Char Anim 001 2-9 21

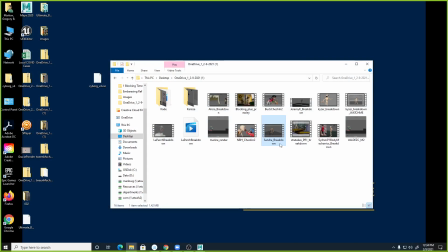Oh, Sandra already had her piece up there.
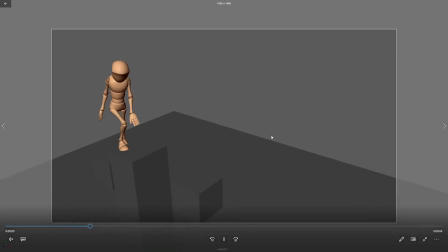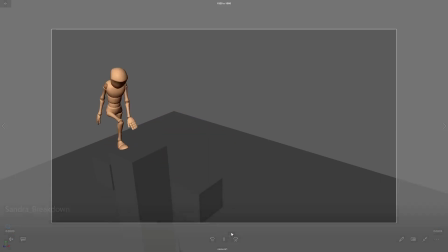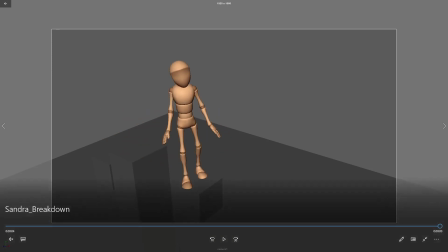Yeah. This is looking cool. I like the little jump at the end. I
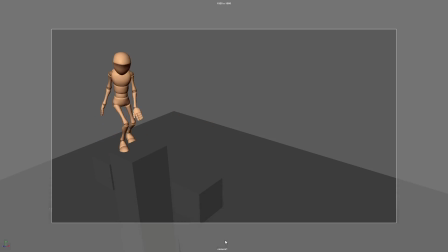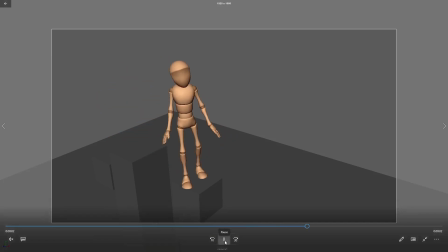feel like it needs a. Is this a similar timing to your reference, Sandra?
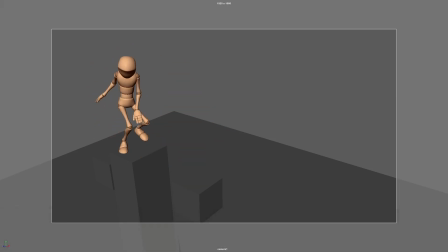I haven't figured out the timing completely yet, so probably not. Okay. But I'm working on that. Like, to me, it's it's kind of like a persistent timing. It's like the character doesn't really slow down through the whole process.
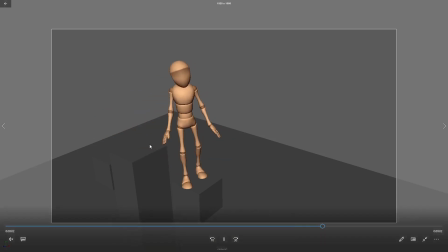And I think I would consider like putting a little bit of a hesitation at the top of that step. I think you kind of have it there a little bit in the posing, but the fact that the
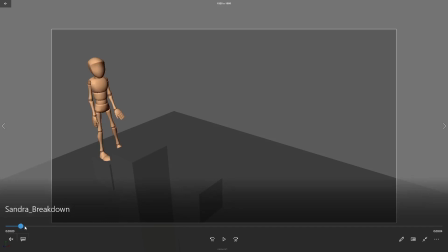character's left foot, right, gets to the top here, and just as soon as it goes down, it comes back up, right? And then they do this jump. And I think like what I think would be kind of neat is get up here to the top, get that foot down,
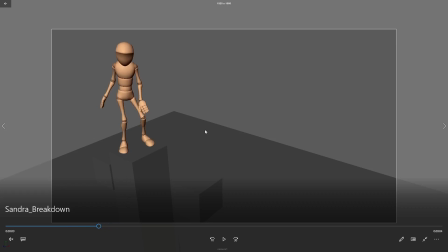and then do a very subtle weight shift where it's like this.
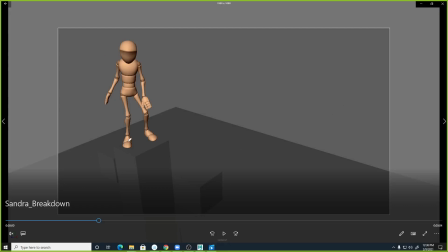Let me get it up here so you can see it. This foot here just takes a really small shuffle forward, right? It's like after you get to the top of that, you kind of got to get your balance before you make this big jump, right?
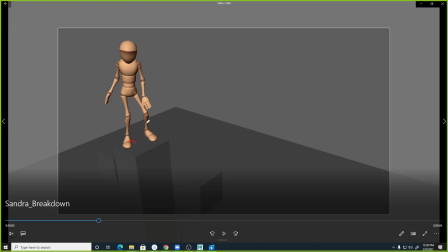Because I don't know why, but we have this habit of always alternating feet. Not always, but most often alternating feet. And so you'll like, if you take a step with your left foot, it's like the next step you want to take is with your right foot.
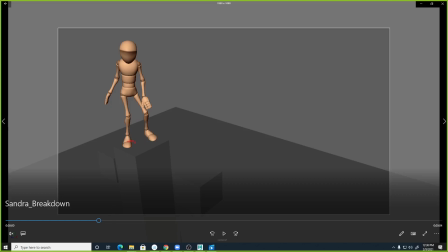And so I think that the fact that both of these steps forward are with the character's left foot, if you have that little bitty shuffle on the next one, then it makes sense that the left foot is what they're jumping across with. Does that make sense? Yeah. Okay.
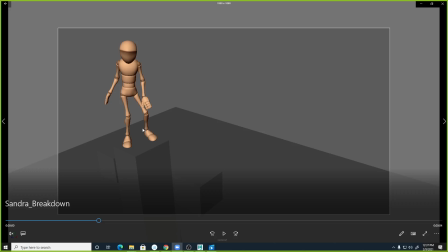And I think what that'll also do is it'll give you a little bit of break in the timing there to like hesitate before you take that big jump.
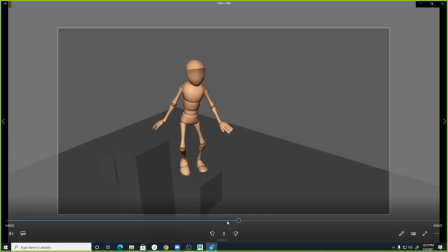I think the big jump's looking pretty good. The hands are feeling a little stiff still yet. I'm assuming like that's just you're going to sort of polish those in. Getting those dynamic hand poses really helps sometimes in what the entire character pose looks like, right?
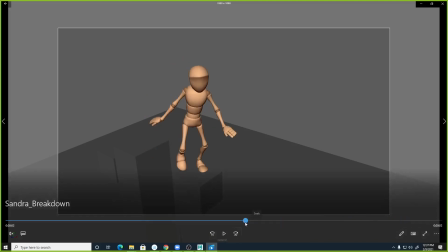So it may even be like in this pose right here as they're going across, right? You can get the hand into that a little bit more, like maybe sticking the arm out just a little bit more this way,
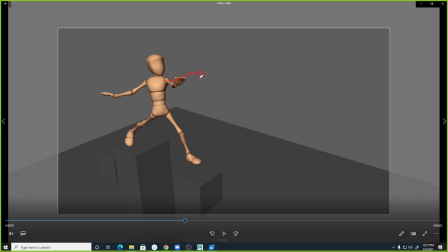but maybe like the index finger is sticking out while the other fingers are kind of tucking back in, and the thumb is like breaking the silhouette. And then, you know, if this arm is kind of doing the opposite, then what we get is this entire line of action that goes all the way out through the end of the finger, right?
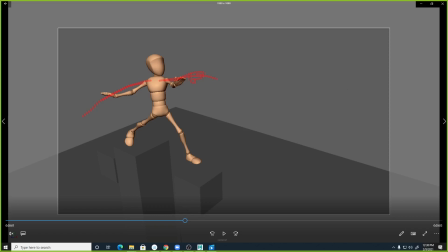And so sometimes it helps to go ahead and put some of those poses in there just in the process. But, yeah, I think
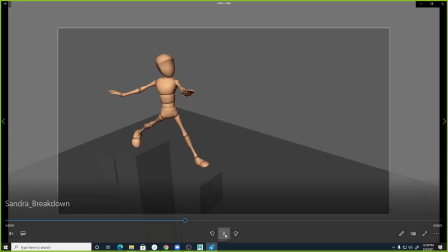Let me watch it one more time. I think a lot of yours and Emily's are actually very similar in terms of like what the characters are doing.
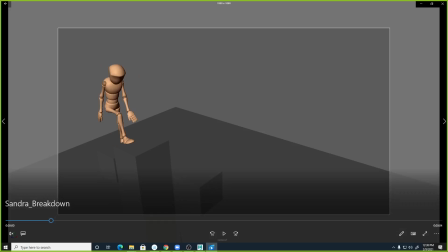And so I think, again, like what I was kind of telling Emily is like, you know, this step up onto here, the character's really going to make some effort right through here to sort of push their weight over top of this foot. So maybe they'll like, you know, curl.
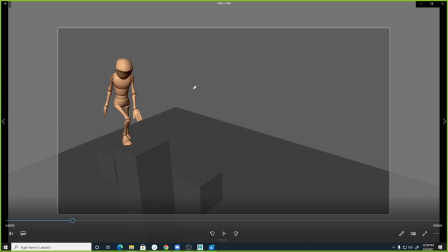Well, that was terrible. They may like curl forward even more here.
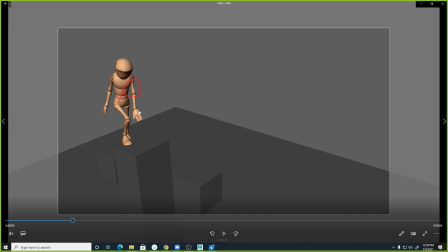That way that chest mass is over this front foot a little bit more. And so they can push with that foot to drive the weight up, right? And so like this pose here, you maybe could exaggerate a little bit more. Yeah, but overall, I think this is looking pretty good.
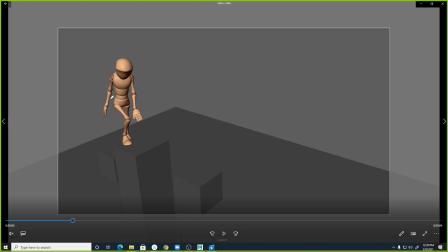Keep in mind like how your arms affect the silhouette, right? Usually, like I try to keep a little bit, you know, unless the character's arms are perfectly straight, like
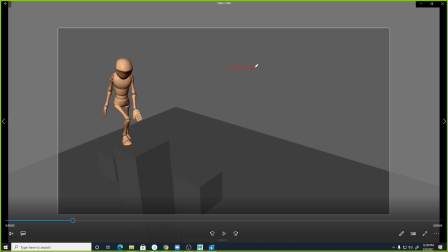if you have the character's arm bending, right, and let's say that's the elbow point right there, if it's bending straight toward the camera, you still just kind of get this straight line, right? So if you can get it, if you can sort of angle the elbow a little bit to make
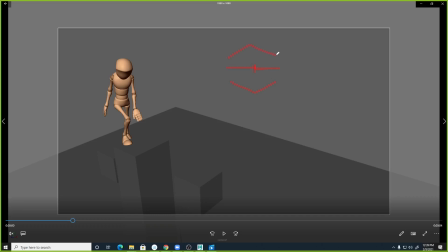either this or this, not exactly that, you know, like bend in one of those directions, it usually is more appealing to the camera. So right now, even though that, like the elbow's bent a little bit, if you sort of nudge the elbow out a little bit and get like
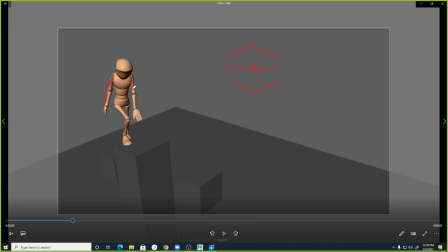something like that, and then nudge this elbow in a little bit and get something like that, it'll be just a little more interesting, or vice versa. Maybe this one goes out like this or something.
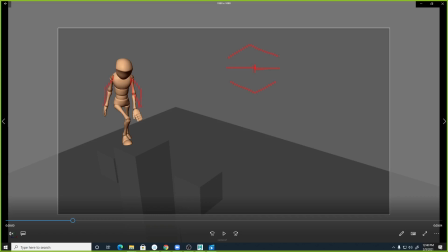But just getting that little break in it really kind of helps. Sorry, Hayden said, uploaded my progress to OneDrive a few minutes ago in case you want to grab that. Cool, thank you. I will. All right. Yeah, it's looking good.
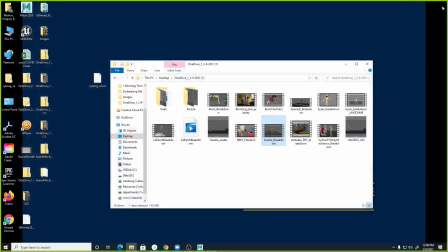Just keep hammering on it. Okay. Let's see.
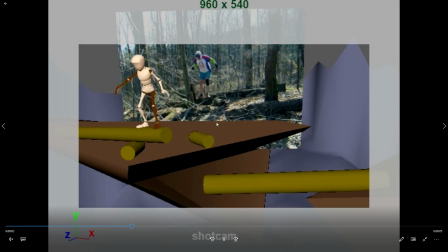I'll go ahead and I'm gonna go ahead and do Glenn's and then these last two, Hayden, and then I'll pull that down in case somebody else has some more up there too. Yeah. Glenn, this is yeah, I'm digging these changes you've made.
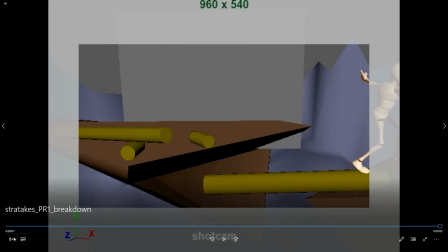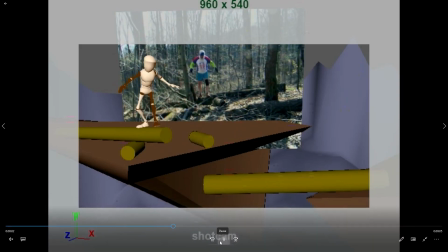In terms of the layout.
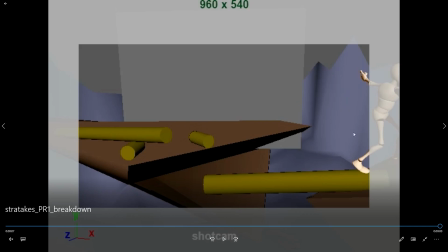Yeah. So a couple of things.
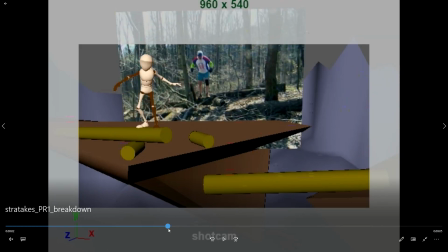So I feel like there are two spots where the whole character kind of pops suddenly, like from here up to here, like that hip shift is like, it's like completely still and then it pops, right? Right. And I think that's just something you'll probably work out a little bit more in the
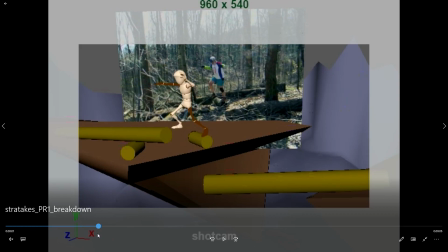graph editor. But I think what you're seeing in here is the reason it feels weird is there's not really an anticipation to that pop. It's just like it's kind of leaning forward and then he pops up, right? But if you look in your reference, it's really subtle, but you have a little bit of an anticipation down on that jump up, right?
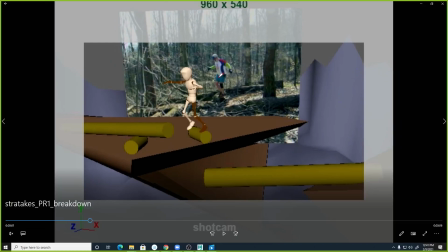Your hips just very faintly dip down before they pop up. Right? Okay. And so like those are the little things that, like, you know, may not need a whole new pose for it, but I think just having like right through here sort of anticipating down will help that pop up feel more like a jump up,
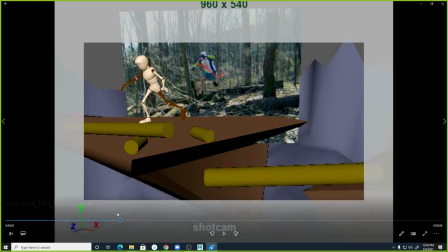right? Okay.
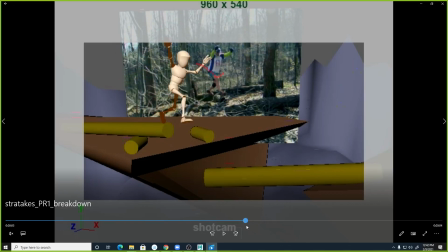And then it feels like another little pop right across through here, right? Yeah. All that's ease in and ease out. Like if once you get into your graph editor, what you'll see is like those curves are,
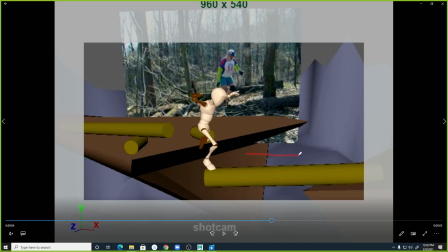you know, it's like you set 2 keyframes and then it transitions quickly to this, right? And it's just like, you know, you got that keyframe there, you know, you got these keyframes, and it's just how you like adjust this curve or this key to make that a little bit more of it eases out and then goes into it.
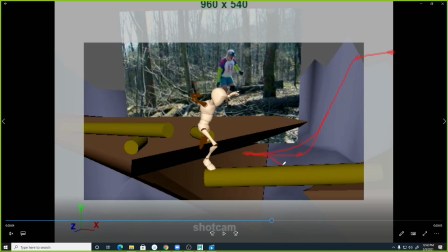Or vice versa, it can kind of anticipate back before it goes into it, right? Yeah.